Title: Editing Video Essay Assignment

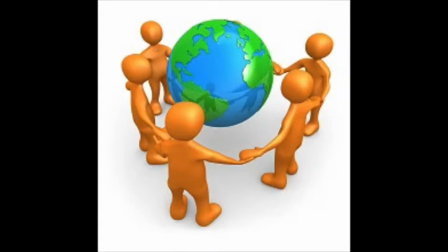0s
Many people around the world watch films.
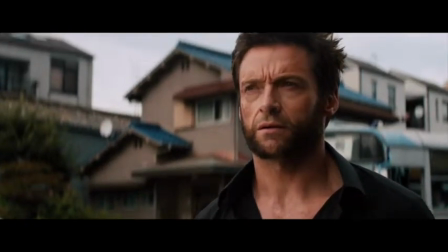3s
Some watch because there's a famous actor in it, and some watch just to see if it really is the worst movie ever made.
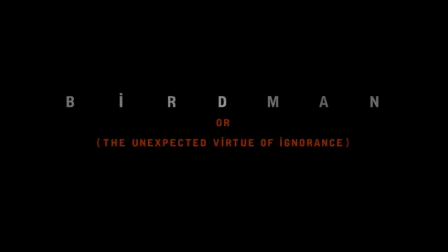12s
Regardless, a lot of people don't realize what filmmakers have to consider when making these films, and that's where I come in.
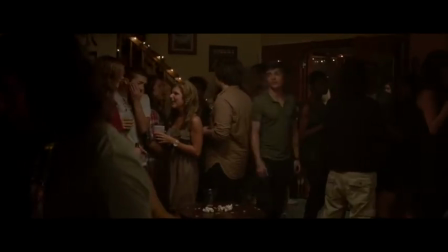20s
I'll be going through the different rules and effects often used in films today.
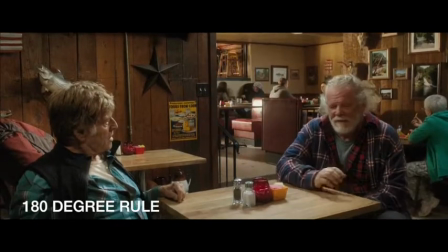25s
Let's start with the 180-degree rule.
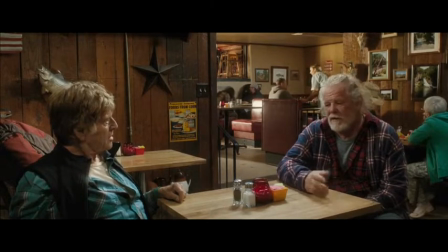29s
This has to do with continuity editing, whereby you make sure everything stays on the same side in a scene, where you're constantly changing shots.
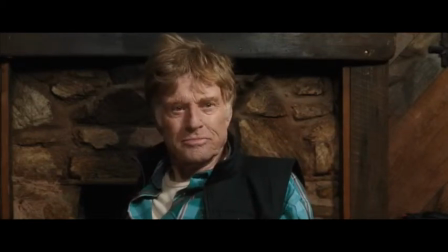38s
In this example, you see two men sitting across the table from each other.
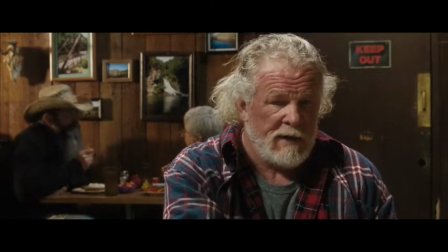42s
The one on the left is looking from right to left, and the other from left to right.
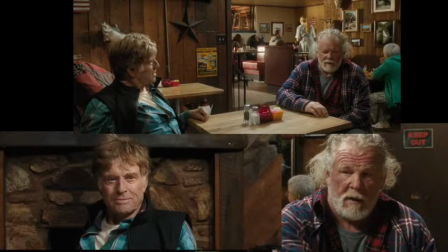48s
In the close-ups, they are still looking in the same direction.
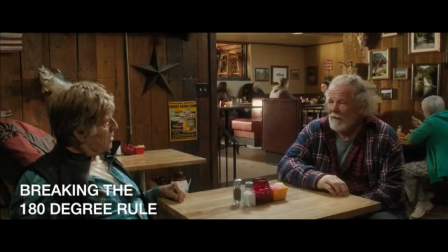53s
Now, the old saying is that rules are made to be broken, which can indeed be said for this very rule.
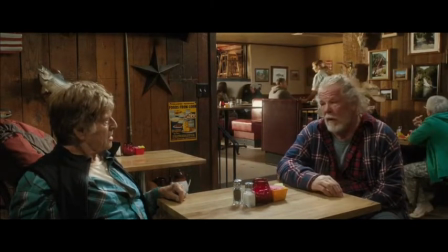60s
This rule is broken very often in films and is okay to do.
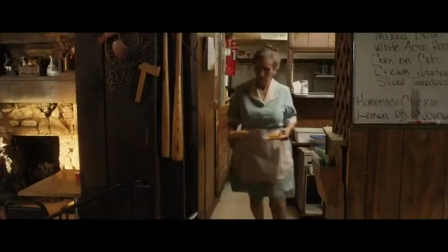64s
However, it can't just be done at any old time.
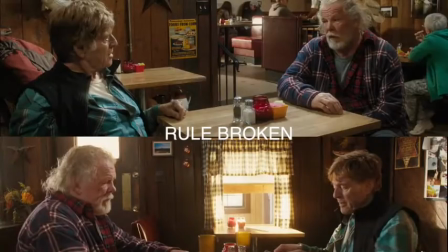68s
There must be a reason why you are breaking the rule, whether it is to introduce a new character into a scene, a change of topic, or a change of mood.
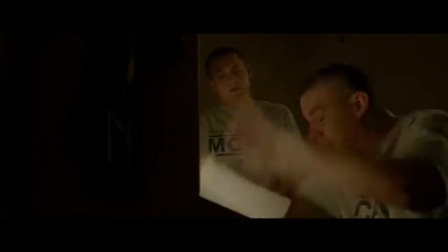79s
Montage is a technique where several short shots are edited together to show a length of time has passed by,
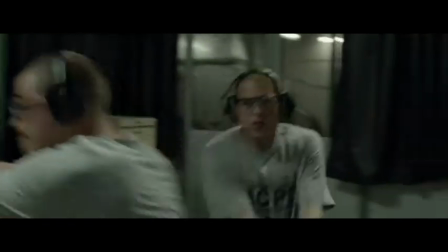85s
and conveying any information for the viewers to see.
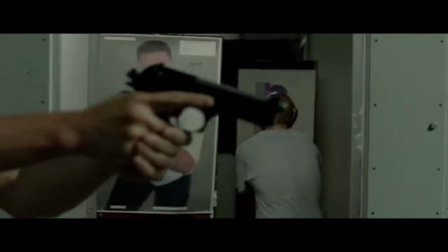88s
In this example, it shows two friends going through drills and tests at the police academy before finally graduating.
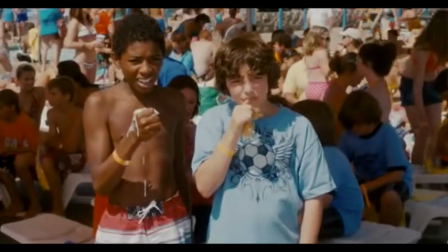96s
Kuleshov, not used in films today,
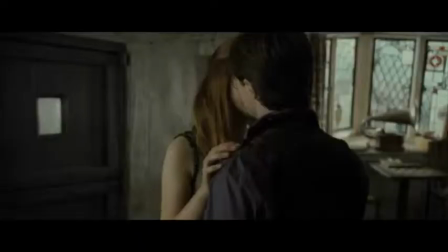99s
is an effect where one shot is alternated with various other shots to create different meanings behind the scenes.
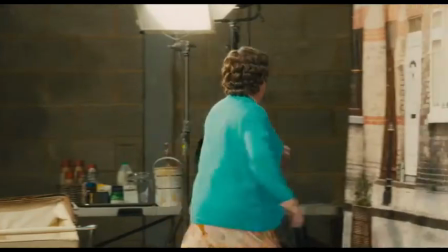107s
Misdirection, making the audience think or assume one thing about plot or character, only to go into a completely different direction. Walter Murch believes that when making a film, you should consider the following 6 rules.
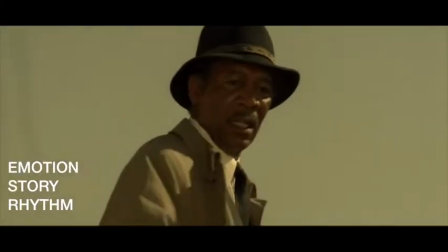124s
Emotion. How do you want your audience to feel?
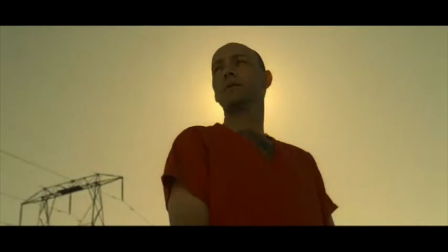128s
According to Murch, emotional cuts should take preference over normal cuts.
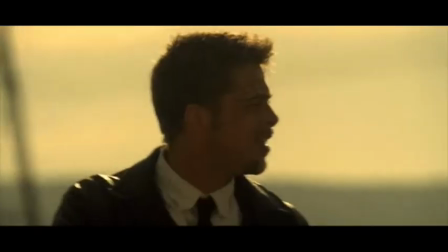133s
So, if there are certain scenes where a lot of emotion is being evoked, the cut should only be done at that point.
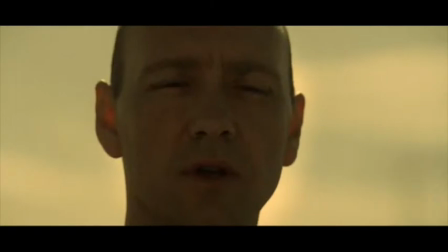141s
The story. Does the edit move the story forward in a meaningful way?
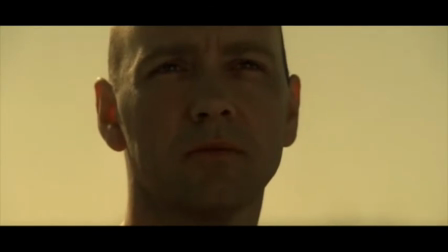146s
The edit must make the audience feel like the story is actually going somewhere and keeps them in the edge of their seats.
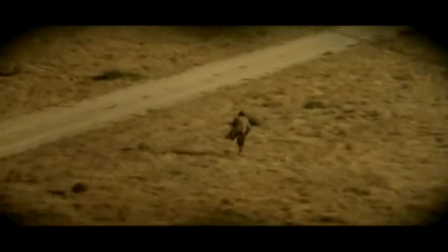155s
Rhythm is the cut at the point that makes rhythmic sense.
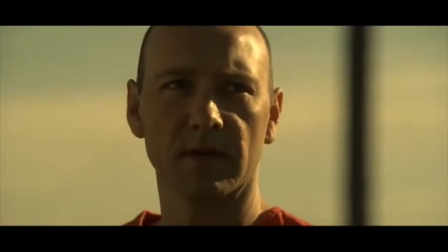159s
The cuts need to be done in a way that the audience will not notice any continuity errors.
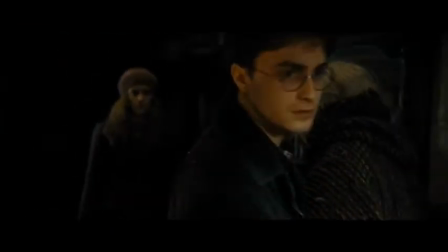166s
Eye trace. Eye tracing is getting your audience to focus on a specific character, object, or action. Murch says that the cut should not disorient the viewer to the extent that they can't understand what they're looking at.
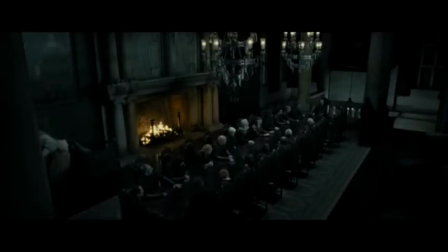181s
Two-dimensional plane of screen. Is the axis followed properly? This goes back to the
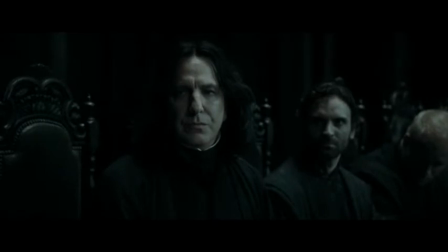189s
180-degree rule in making sure everything stays on the same axis or within 180 degrees.
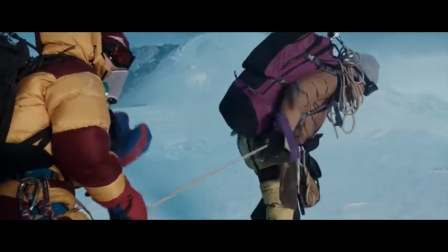198s
Three-dimensional space. Is the cut true to established physical and spatial relationships?
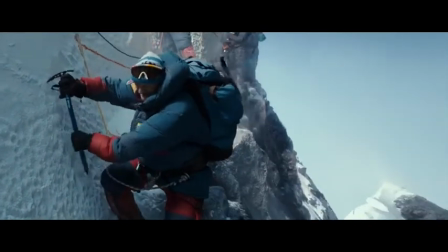204s
This is making sure that the objects moving in a scene are moving logically.